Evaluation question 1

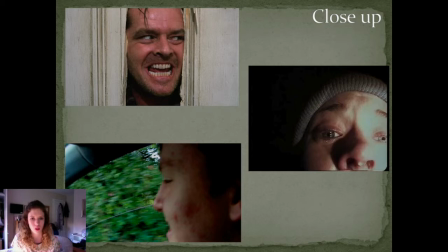4:04 The close-up in the Blair Witch Project makes the scene more intense and emotional as the audience can see all of her facial expressions and the tears in her eyes. The close-up from The Shining has been used in the opposite way to the Blair Witch Project. The audience can also see all the emotion in his face,
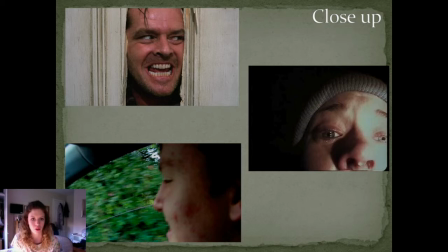4:21 however in this part of the film he has become deranged and the facial expressions the audience can see are anger and mental insecurity, which is the opposite to the Blair Witch Project. In our trailer, we used a close-up shot to show how happy the teenagers are when
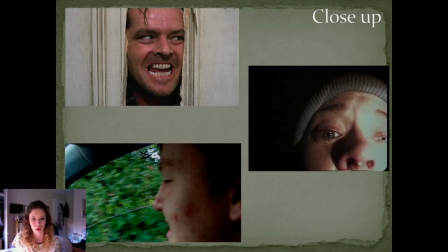4:38 they are in the car together and how they are normal to teenagers having fun and being irresponsible. We managed to take this shot by deciding to have the passenger seat character hold the camera as opposed to someone in the back,
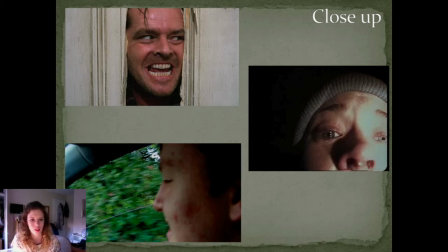4:53 as this will make this setting seem more cramped and the teenagers will be able to shoot a better close-up. We decided to include this shot because this is the first scene of all the 4 teenagers, and this close-up is uncomfortably close, which emphasises the cramped conditions in the car.
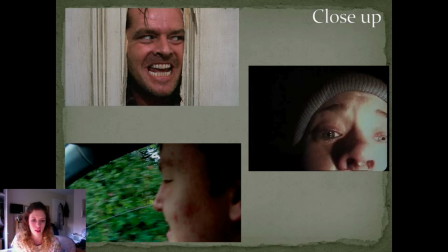5:11 The effect this has is that it reinforces that the teenagers are normal, and it shows their amateur filming.
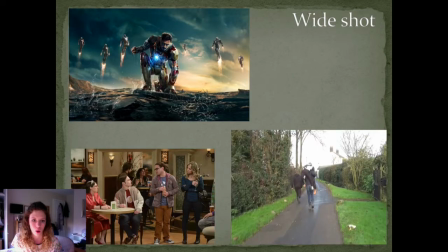5:18 A wide shot. In Iron Man, this shot has been used in conjunction with a low-angle shot to assert dominance and power. In this shot, the audience can also see the suits behind him, which establishes his surroundings.
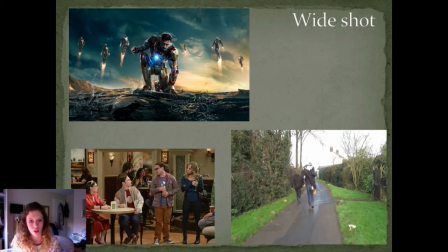5:34 In The Big Bang Theory, the wide shot has also been used to establish the setting too, and the audience is well aware now of all the characters that are in the scene. In our trailer, we have used a wide shot of when the teenagers dump the body.
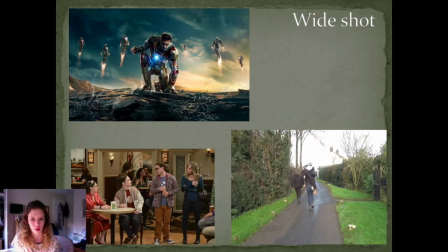5:50 Only 3 of the characters are in the shot, however, and they are of the 2 teenagers doing the manual labour of carrying the body. This supports the stereotype of gender roles that the males do all the physical work. We created this shot by just holding back a little bit when the 2 boys walk ahead.
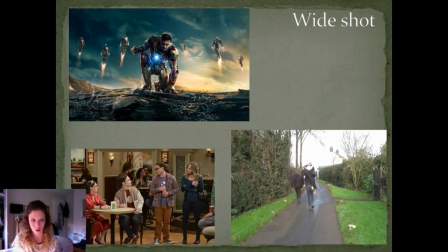6:08 We did this because the shot reminds the audience that they are in fact in the middle of nowhere and reinforces the isolation. The effect this has is that it brings it home to the audience that they are really isolated and makes the footage seem more legitimate,
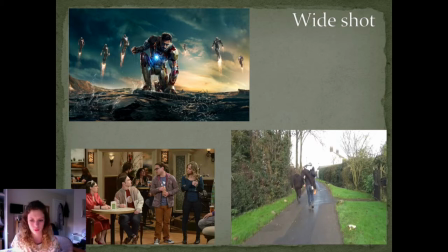6:22 as if it could have actually happened to anybody on a camping trip. Mise en scène, the setting.
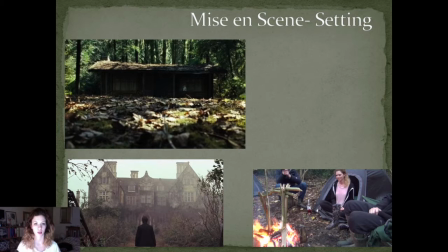6:31 The setting for Cabin in the Woods is an isolated cabin in the middle of a dark abandoned forest, which is a typical location. The location for Woman in Black is a large abandoned house in the middle of a massive estate.
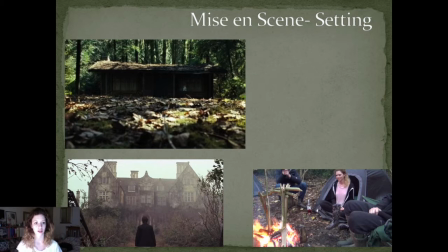6:44 This makes it very isolated, even more eerie though, because the land surrounding it is private, and so no one is ever likely to pass the house directly. In our trailer, the teenagers go camping in the woods and so follow the conventions of an isolated setting.
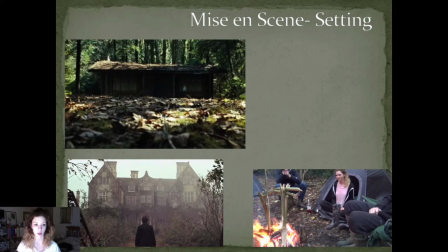7:00 How? We managed to obtain permission from Connor's family to film on their land, and so this meant that no member of the public would be in the background shot, which makes this more believable that they're in an isolated location. Why? The setting follows the convention of horror trailer,
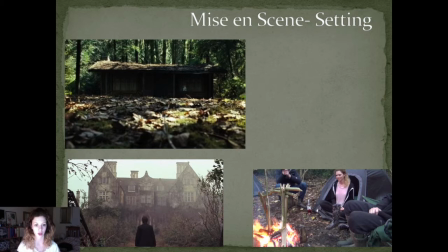7:17 and we did this because we know the risk of financial failure would be minimised because the films in the past which followed these conventions were successful. The effect this has on the actors is that we could scream and make loud noises without thinking of nearby residents worrying about the noises.
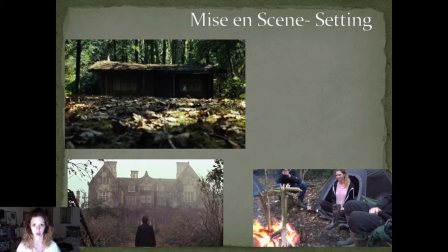7:37 This therefore makes the trailer seem more realistic and believable. Lighting.
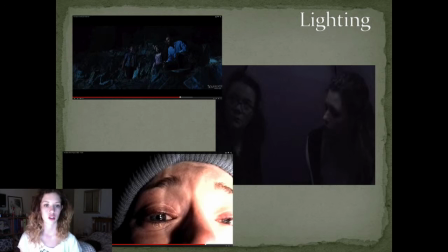7:44 In I Know What You Did Last Summer, this is a shot of the teenagers when they dump the body in the lake. In the Blair Witch Project, this is a shot of the female character when the film climaxes at its worst.
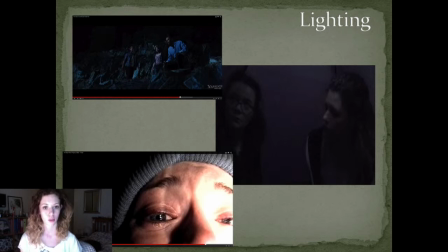7:56 In both of these trailers, the worst part happens in the dark. The dumping of the body is the last scene of one of the main characters before she dies. Therefore, in our trailer, we have made all suspicious scenes happen in the dark, such as the teenagers hearing the entity outside their tents.
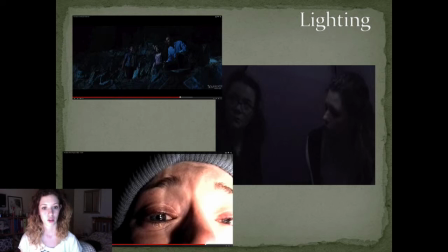8:14 How? We made sure that we shot these scenes later at night when there was little natural light, so the scenes were darker. Why? This creates a stark contrast between good and bad in the trailer, and the way when we have edited the campfire scene and when the girls hear
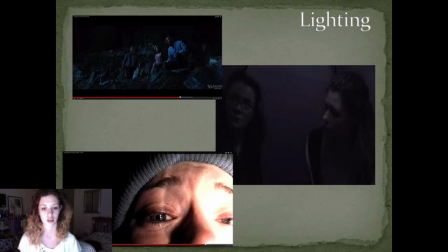8:32 the entity outside their tent makes this comparison abundantly clear because they are right next to each other. Effect. This makes it 100% apparent to the audience that the intentions of the entity are negative from the beginning by just changing or adjusting the lighting.
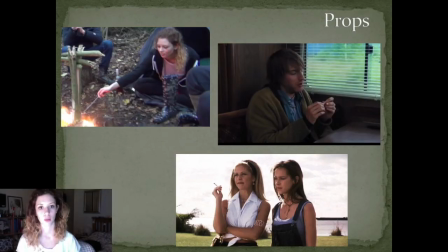8:51 Props. In I Know What You Did Last Summer, the stereotypical girly character is smoking a cigarette, which is a subtle encouragement from the actor that her character is real and this is just a casual thing that she's doing. In Cabin in the Woods, the stoner character is rolling up some drugs before he smokes it.
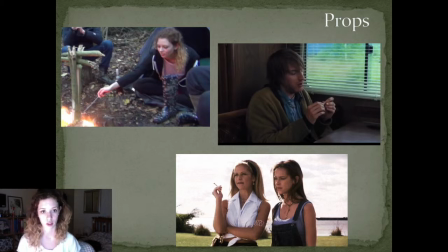9:08 He is talking while he's doing this, similar to I Know What You Did Last Summer, which makes their performance more realistic and fluid. In our trailer, we have used props when all the characters were around the campfire. This makes the trailer seem more believable and more fluid.
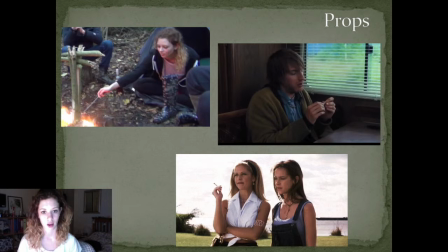9:26 It's also more interesting for the audience to see the characters do something different rather than just standing around talking. How? We thought about what teenagers our age would do whilst camping, but while we could still shoot some scenes. We therefore went to the supermarket to buy some marshmallows,
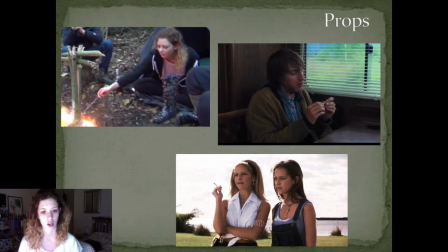9:45 and because this scene's dialogue was improv, we worked the marshmallows into the scene. Why? This makes the performance of the actors seem more realistic and not as stilted. Effect. This is more entertaining for the audience and adds to the verisimilitude of the trailer.
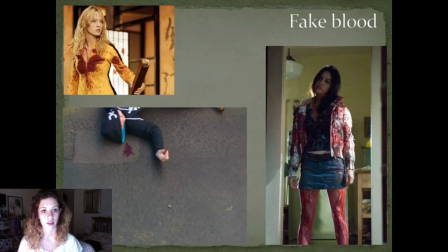10:03 Fake blood. In Jennifer's Body, this is the scene where she goes missing and she is then found covered in blood. As the audience don't know what happened to her, the excessive use of blood makes the audience wonder what's happened to her, which makes it more horrific.
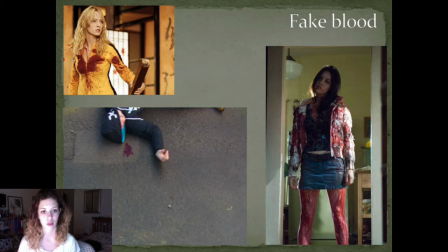10:20 In Kill Bill, the fake blood gives the impression that she may have killed someone. Although this is subtle use of fake blood, it's still effective because it has a spray effect. In our trailer, we've used a small amount of fake blood, which makes the accident seem more legitimate because the accident has just happened when the teenagers go over to the body.
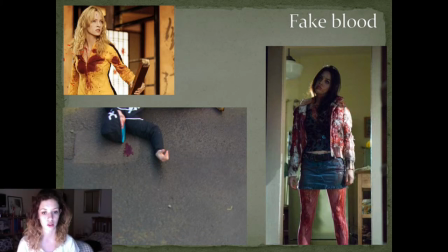10:40 How? We pour some fake blood oozing from the character's makeup on his face to look like a bruise and some of the road by his head. This implies that a major head injury, which is the reason he's unconscious. Why? This adds to the realism of the trailer and makes it seem more legitimate. Effect.
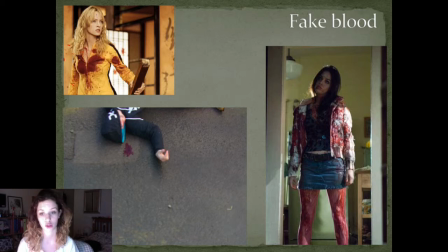10:58 The audience believes that he could actually have happened because this is a subtle use. Glasses.
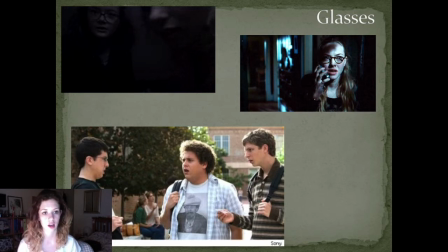11:05 In Jennifer's Body, the nerd character is easily identified by her glasses. In Superbad, the character with the least amount of input in the social group is the one who can be identified with the glasses.
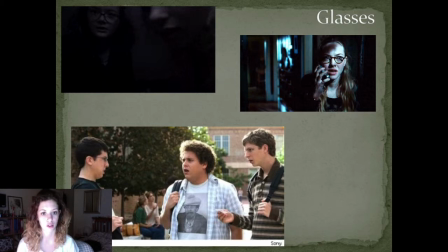11:19 Stereotypically, glasses are needed for those who read and study, and so the denotation is that they are clever. In our trailer, the nerd character can also easily be identified by her glasses, and because of her high intellectual level, she doesn't seem to converse with other members of the group that match.
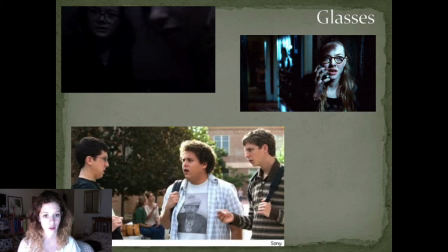11:37 It seems like her character and the version character are similar because they both have a social hindrance. How? We asked our actor to wear some glasses because this will make part of her costume seem more realistic as to what her character would wear. Why?
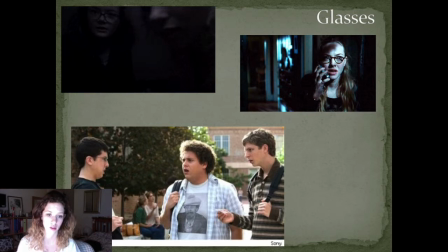11:54 In our audience feedback, our audience asked us to keep the stereotypical characters, and the glasses are a stereotypical part of the nerd's costume. Effect. This adds realism to the trailer and makes the characters and their roles obvious from the beginning. This is a shortcut to their role,
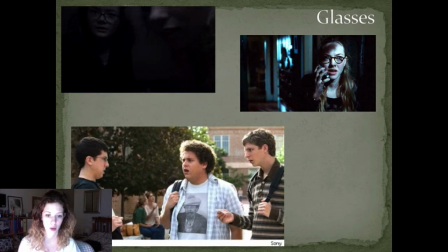12:12 which is important in the trailer as we don't have enough time to create a backstory and explain them in the short amount of time we have.
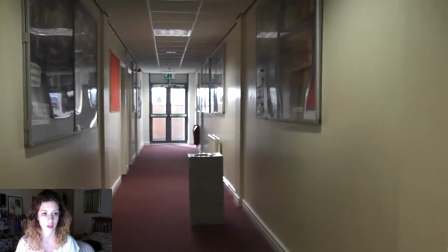12:22 Editing fade to black.